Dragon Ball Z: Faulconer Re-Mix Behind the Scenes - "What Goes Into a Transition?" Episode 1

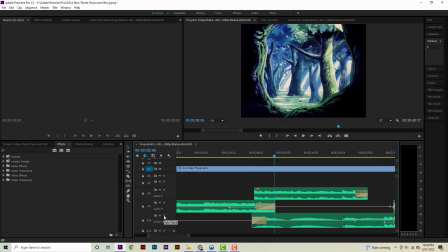(4:11)
And when we put this together, we tried adding a little faux Home Sweet Home to try and help fade it out and blend it into the next track.
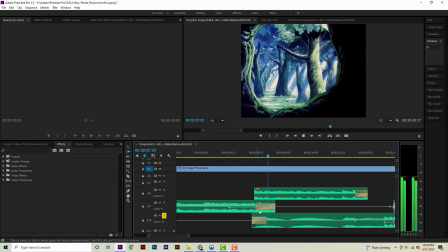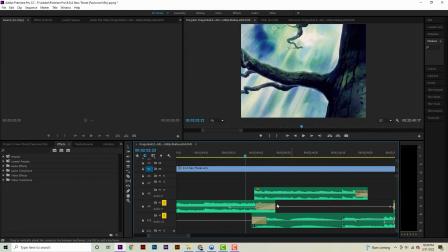(4:28)
So altogether, it kind of blends out a little more seamlessly.
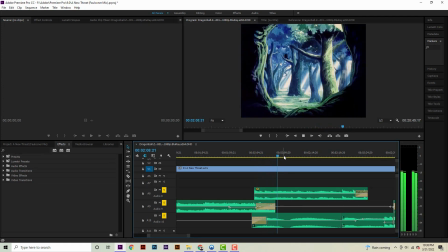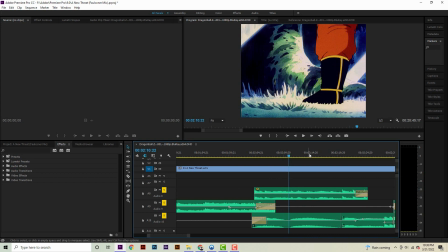(4:48)
And here we come up to our first embellishment, which is a little bit of a heroic choir on our reveal shot of Goku in the first episode.
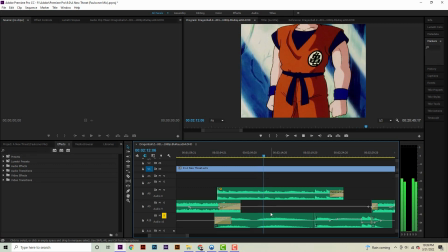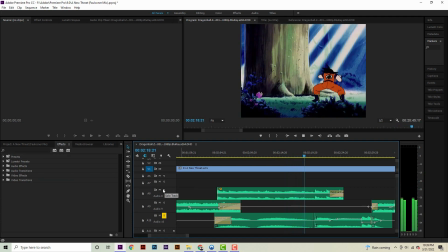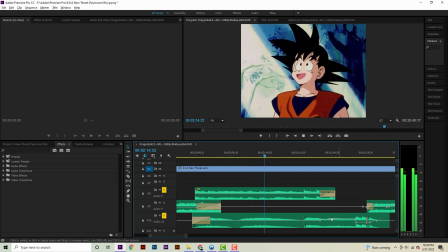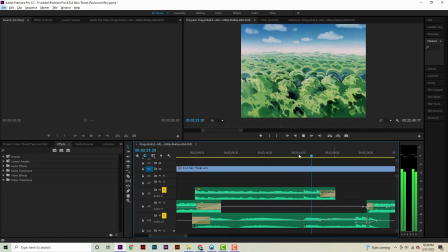(5:16)
here we have a liquid stack. To match right on the beat as Goku punches the tree.
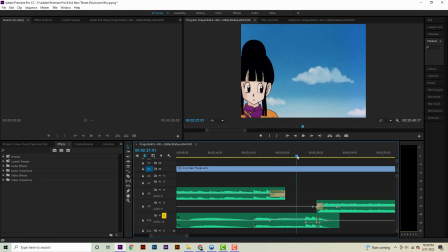(5:29)
And here we also have a faux recreation of that quote-unquote time chamber track.
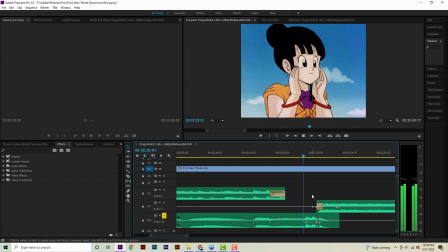A little custom transition I think Joe wrote to help ease into Earth music here.
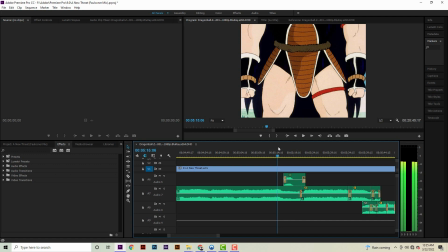(5:53)
Over here on our introduction of Raditz, I have the Alien Saiyan theme playing, and over top I threw in a little snake hiss.
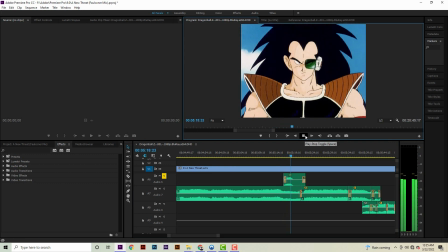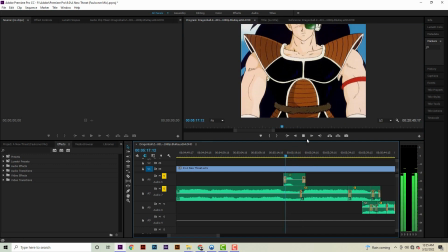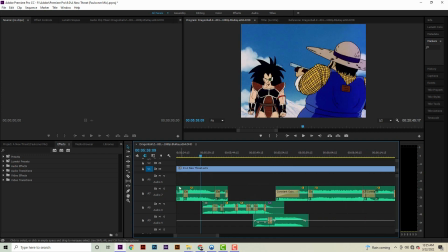(6:12)
Real simple stuff. Try to throw it in every now and then. Here, this little segment where Raditz kills the farmer has a few layers to it. Essentially, I tried to ease it out from the main alien track I have going on to just a short little cue that Joe wrote.
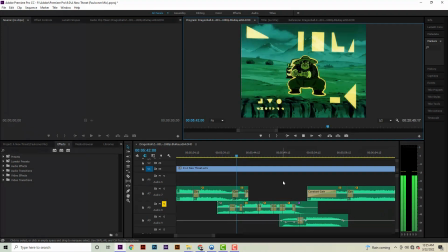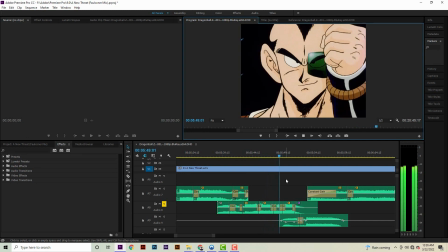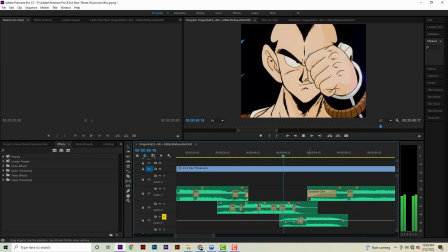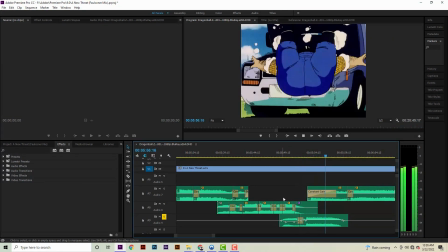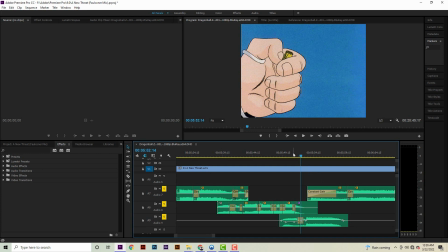(6:59)
And altogether that should transition quite nicely back into the Alien Saiyan theme.
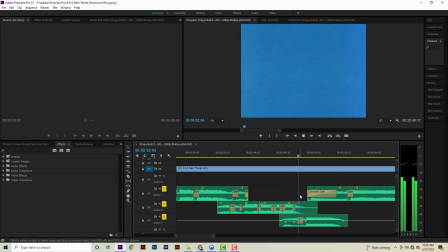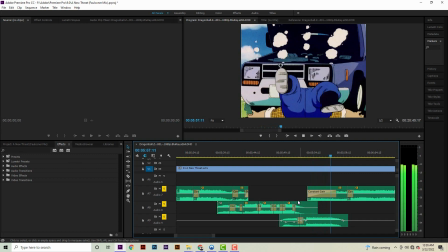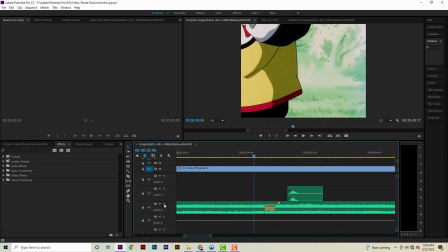(7:15)
On top of Gohan and Icarus here, we wanted to throw in just a small little embellishment to help emphasize the reveal of Gohan's tail.
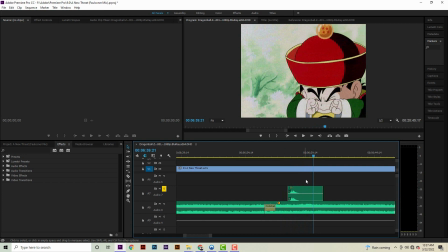(7:32)
The way it's timed into the track,
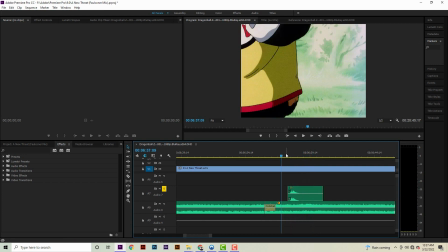(7:35)
some primal bells come out around this shot when the tail comes out, but we wanted to throw in just a little something extra. Initially it sounded just like this, with a couple notes hit from a high little xylophone sounding instrument.
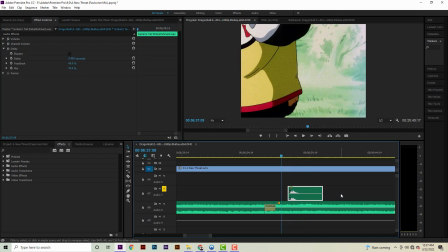(7:51)
But I threw a little reverb on that to make it pop a bit more.
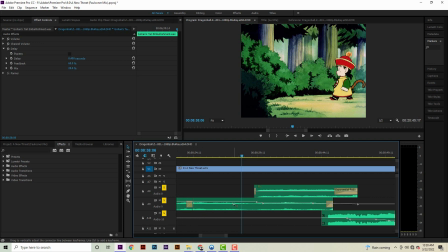(7:59)
Over here, I manually added some strings just to help transition into the Gohan and the Tiger track. As the camera dollies in, I felt like a little something extra was needed.
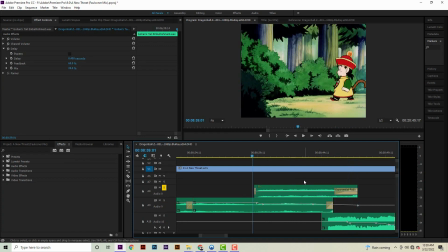(8:22)
Fun fact, these are actually the same strings that we use later for episode 3.
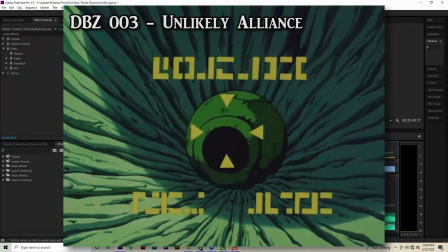(8:27)
During a quick little Raditz section that we wanted to add a bit more tension to.
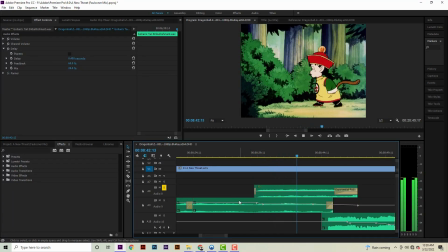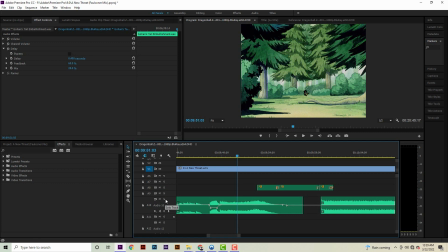(8:40)
I always liked how this track ended. Always felt like it very, very seamlessly moved into the next track.
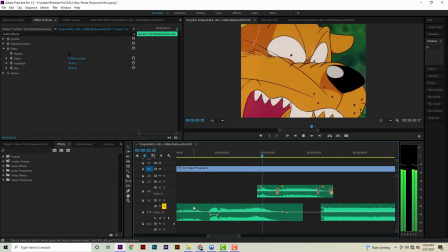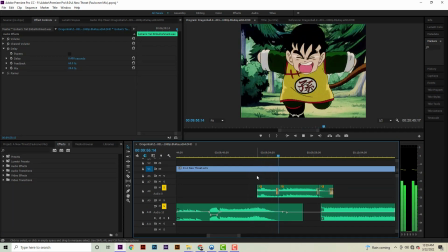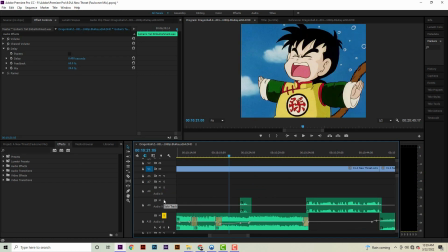(9:00)
Over here, we added a couple goofy little xylophone notes as Gohan looks around. Let's give it a little extra flair.
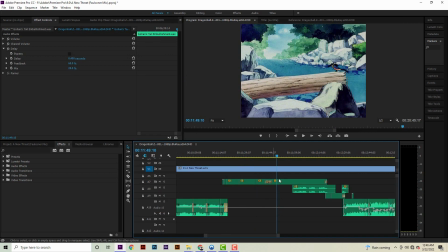(9:15)
And here at this part, we introduce Gohan's theme, or at least I like to refer to it as Gohan's theme, Kid Gohan's theme, because it's used as such throughout the show. It's not explicitly stated as his theme, but there's a lot of different interpretations to be made about how themes were used and intended throughout the show,
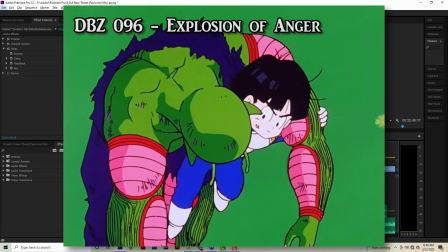(9:34)
so I needed to pick a line of thinking and stick to that rationale.
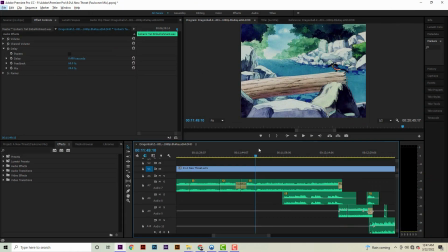(9:38)
In this case scenario, I wanted this theme to be Kid Gohan's theme, and I treated it as such throughout the Saiyan saga.
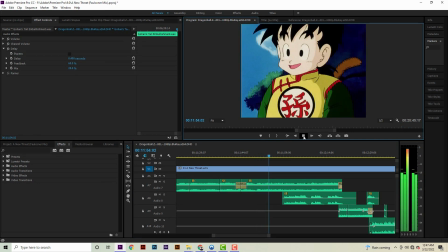(9:48) Oh, well, hello there. You're a pretty bird.
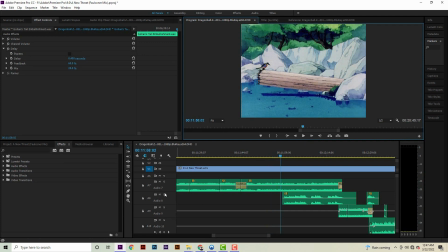(9:54)
Now to add a little extra layer to this scene, we had a few extra little embellishments over top as Gohan climbs over the log.
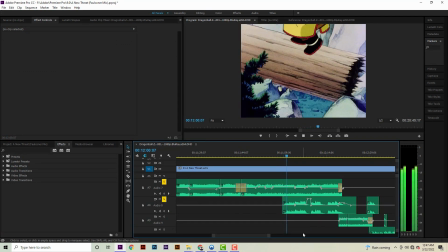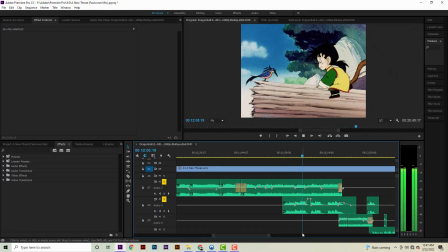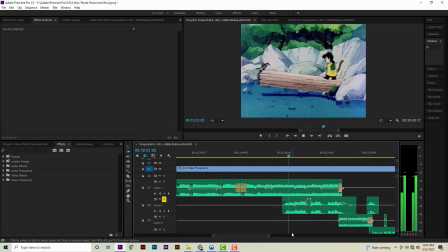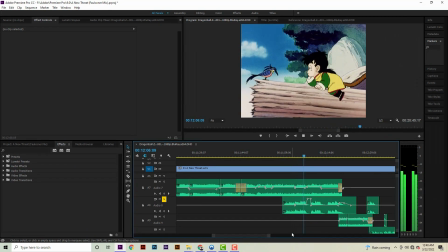Likewise, we wanted to add a little extra bird flutes just to match the scene, and also to serve as a transition into the next track.
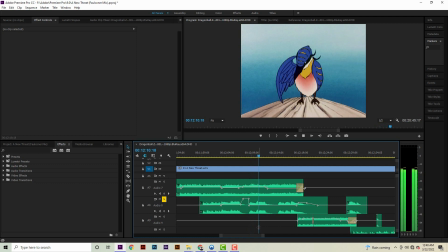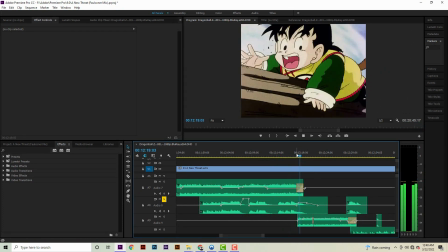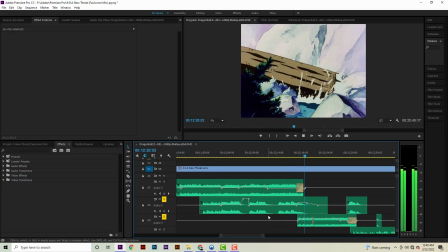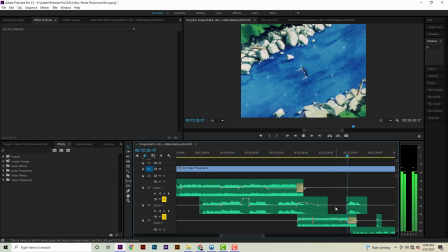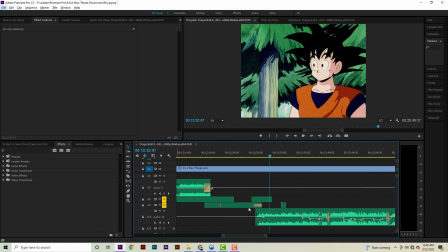(11:12)
And that little transition brings us to the next scene.
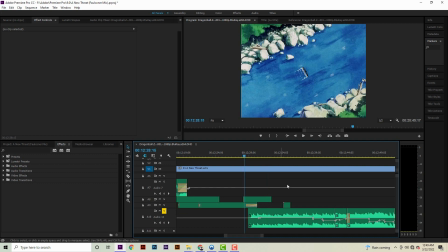(11:15)
That starts with Goku walking, coming across the same silly tiger that we saw earlier in the episode.
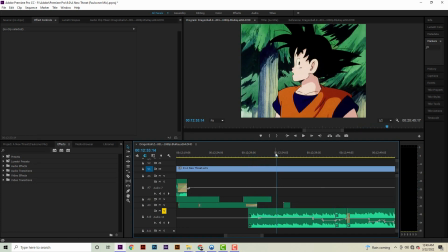(11:26)
Added a couple little blinks on top.
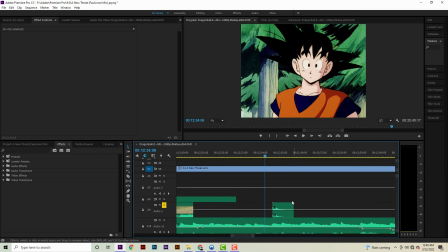(11:34)
Two xylophone hits. Because you figure when Goku looks directly at the camera and blinks at us like we're watching a silent film or some kind of goofy Groucho Marx bit, that's typically where you'd expect them to add tiny little blink sound effects.
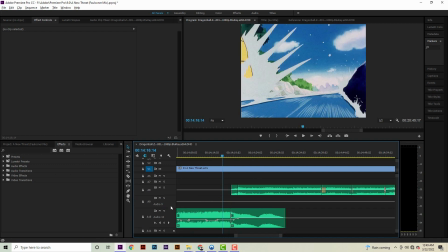(11:52)
I always liked the end of this track, added a little bit of extra space voices, hitting the right notes that start with the chase music, the little Krillin powers up chase music.
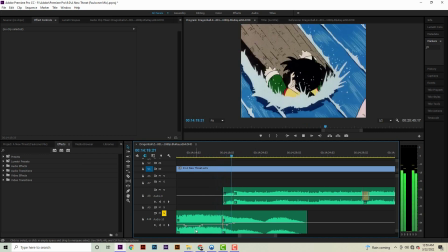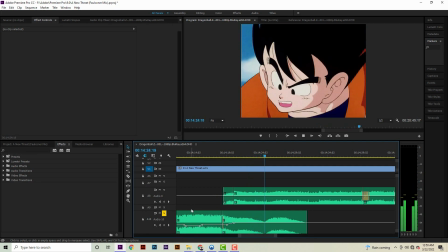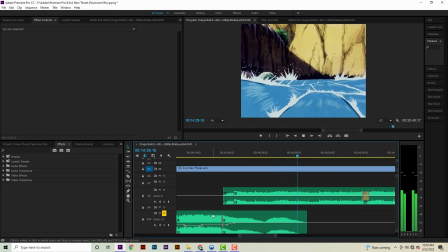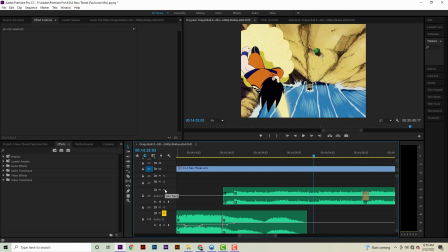(12:21)
And then when you want to blend and play the two together, it transitions quite nicely.